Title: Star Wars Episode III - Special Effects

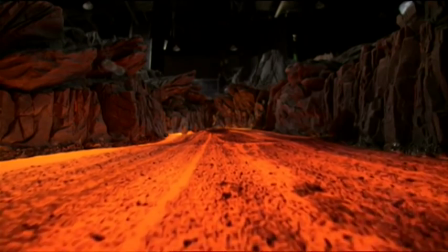16:25 But when I showed him the two side by side, straight away we were in agreement it should be moving quickly because it just is so much more exciting.
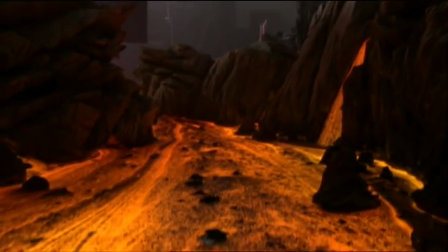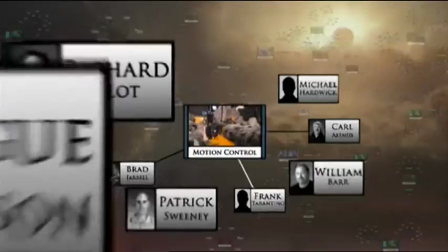16:40 Motion control enables us to capture an environment with a camera move that can be exactly repeated over and over again.
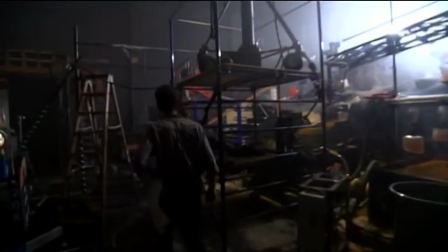16:49 Just as in live action, we choose lenses, camera angles, filters, lighting and effects like smoke,
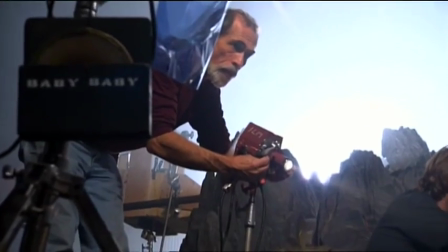16:54 all to create and capture exotic worlds like Mustafar that don't exist in real life.
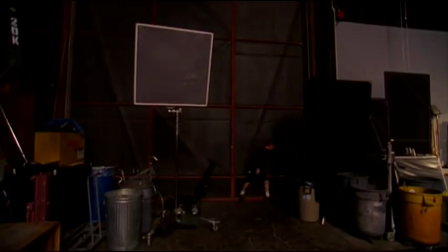Sometimes it's a little more effective to go heavier smoke, so I'm just judging it by eye as I go through, and that's kind of the beauty of HD, is you see what you're going to get as you're shooting it.
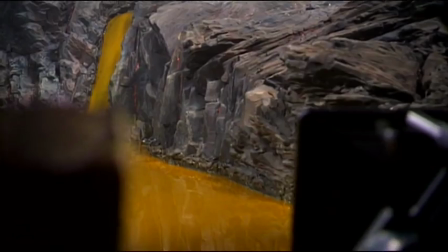17:20 It's working out great. It's really giving it some more depth and scale.
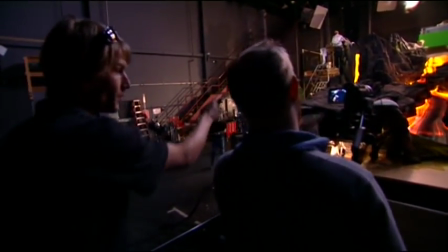17:25 What we do is we light it in different ways, and we photograph it in different ways.
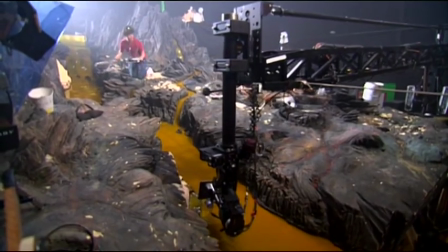17:30 So we have these component pieces. And because you're shooting it using a motion control rig, each one of the passes actually marries together.
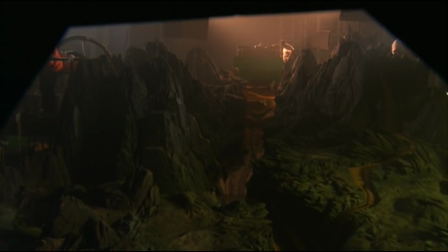17:37 So you can mix them together. All these elements create the atmosphere and sort of ambience of the place.
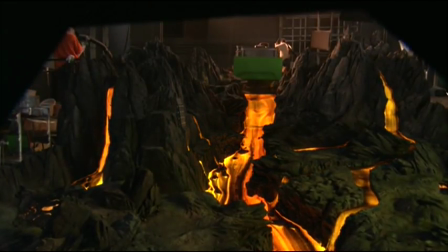17:45 What's
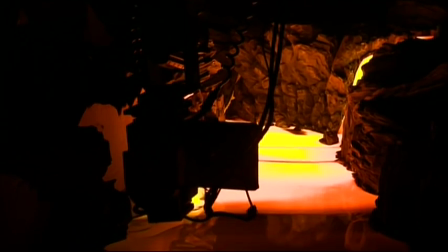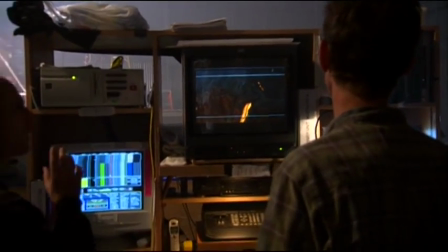17:54 your turn there, Chris? It looks good. Let's say 100% of the lava. That's good.
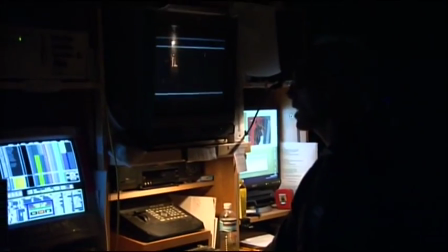18:00 Okay, I'm rolling.
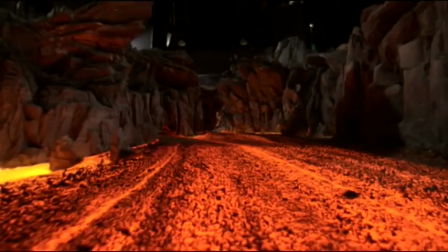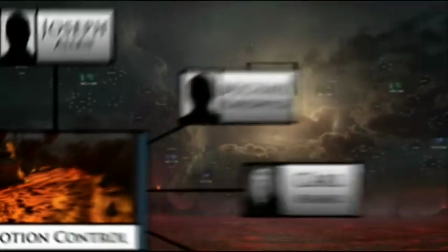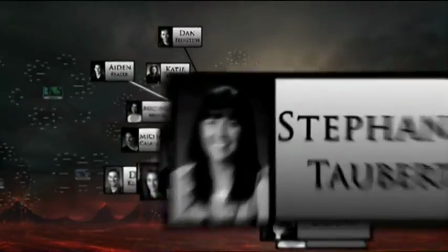18:16 ILM's rotoscope department isolates the individual elements from the green screen sets,
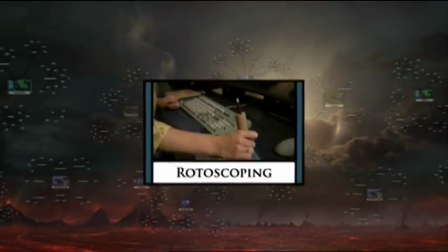18:21 like the actors and the props, so that they can be removed or added within specific shots. We have very elaborate rotoscope and paint needs for the sequence, and Beth D'Amato is our roto supervisor for the sequence. What was daunting with the Mustafar sequence was actually not so much how the work was done,
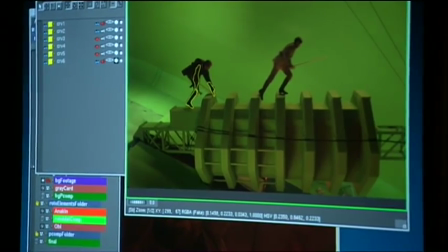18:40 but the actual quantity of work one of the tasks that we have is to actually help compositors
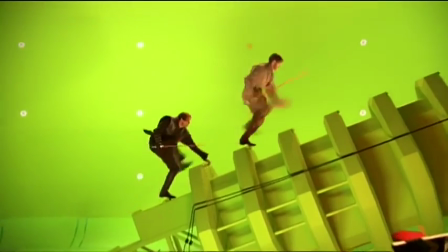18:46 isolate both of the actors off of this set piece because typically they can extract actors off of a green
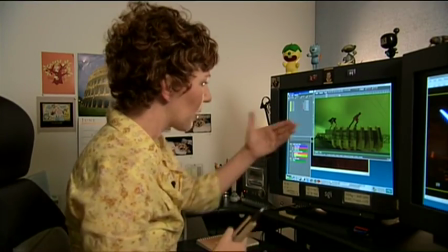18:51 screen but in this case there were a lot of shadows and the way that their characters incorporated with our CG element it wasn't simple
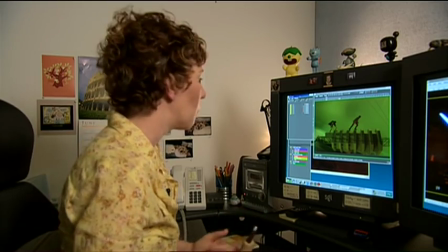18:58 enough to just pull them off of a green screen we had to actually give them matte help so what we do is we actually go in and create what
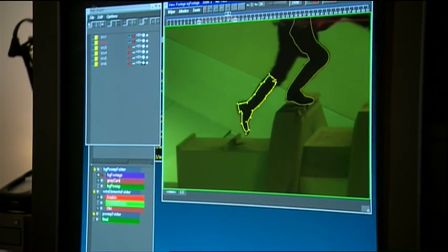19:06 looks like an outline or a cookie cutter shape that says all of these areas need to be isolated and physically pulled off of this element and
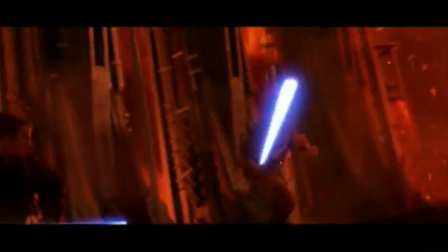19:14 on top of that both actors were carrying lightsabers so we also had to do additional roto work to comp in lightsaber effects on every single shot so we do a lot of paint work and we do a lot of matte work that incorporates them into an environment to make it all look real and seamless
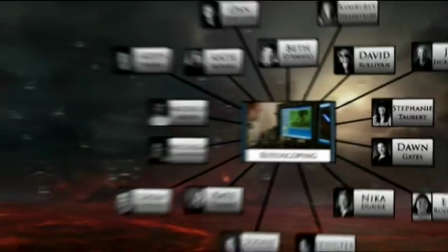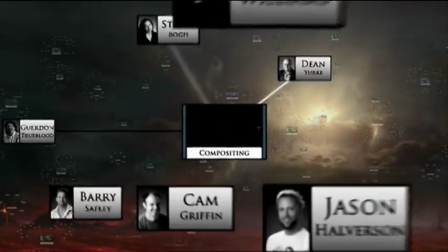19:37 The compositing group brings it all together. They come in, they take all the separate elements and seamlessly blend them in to create the final shot.
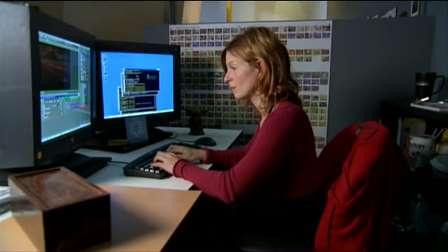19:49 As a compositor, we're basically the last ones in the chain. We get the elements from all the different sources, like model elements, miniature elements.
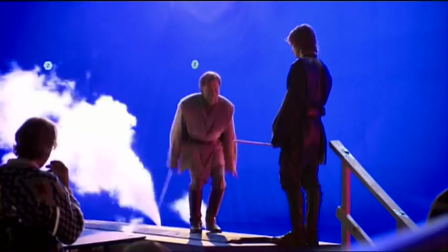20:00 We get elements from second unit, people against blue screen, animation department. and we just combine it all to the final film frame.
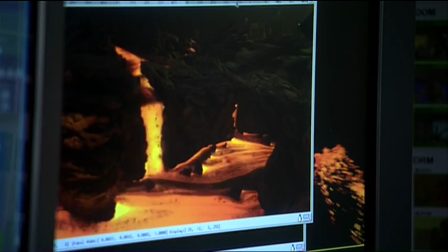20:09 For this element alone, we have maybe 10 different passes, and we have, you know, the lava, we have smoke elements,
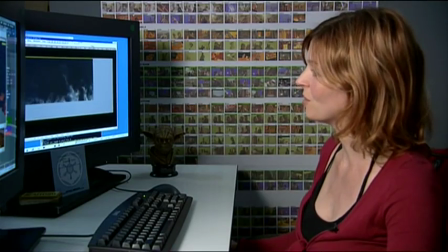20:18 different smoke elements for the foreground, for the background, and some sparks and some ambers. It's actually a lot of fun to find the right element and make it work within your shot.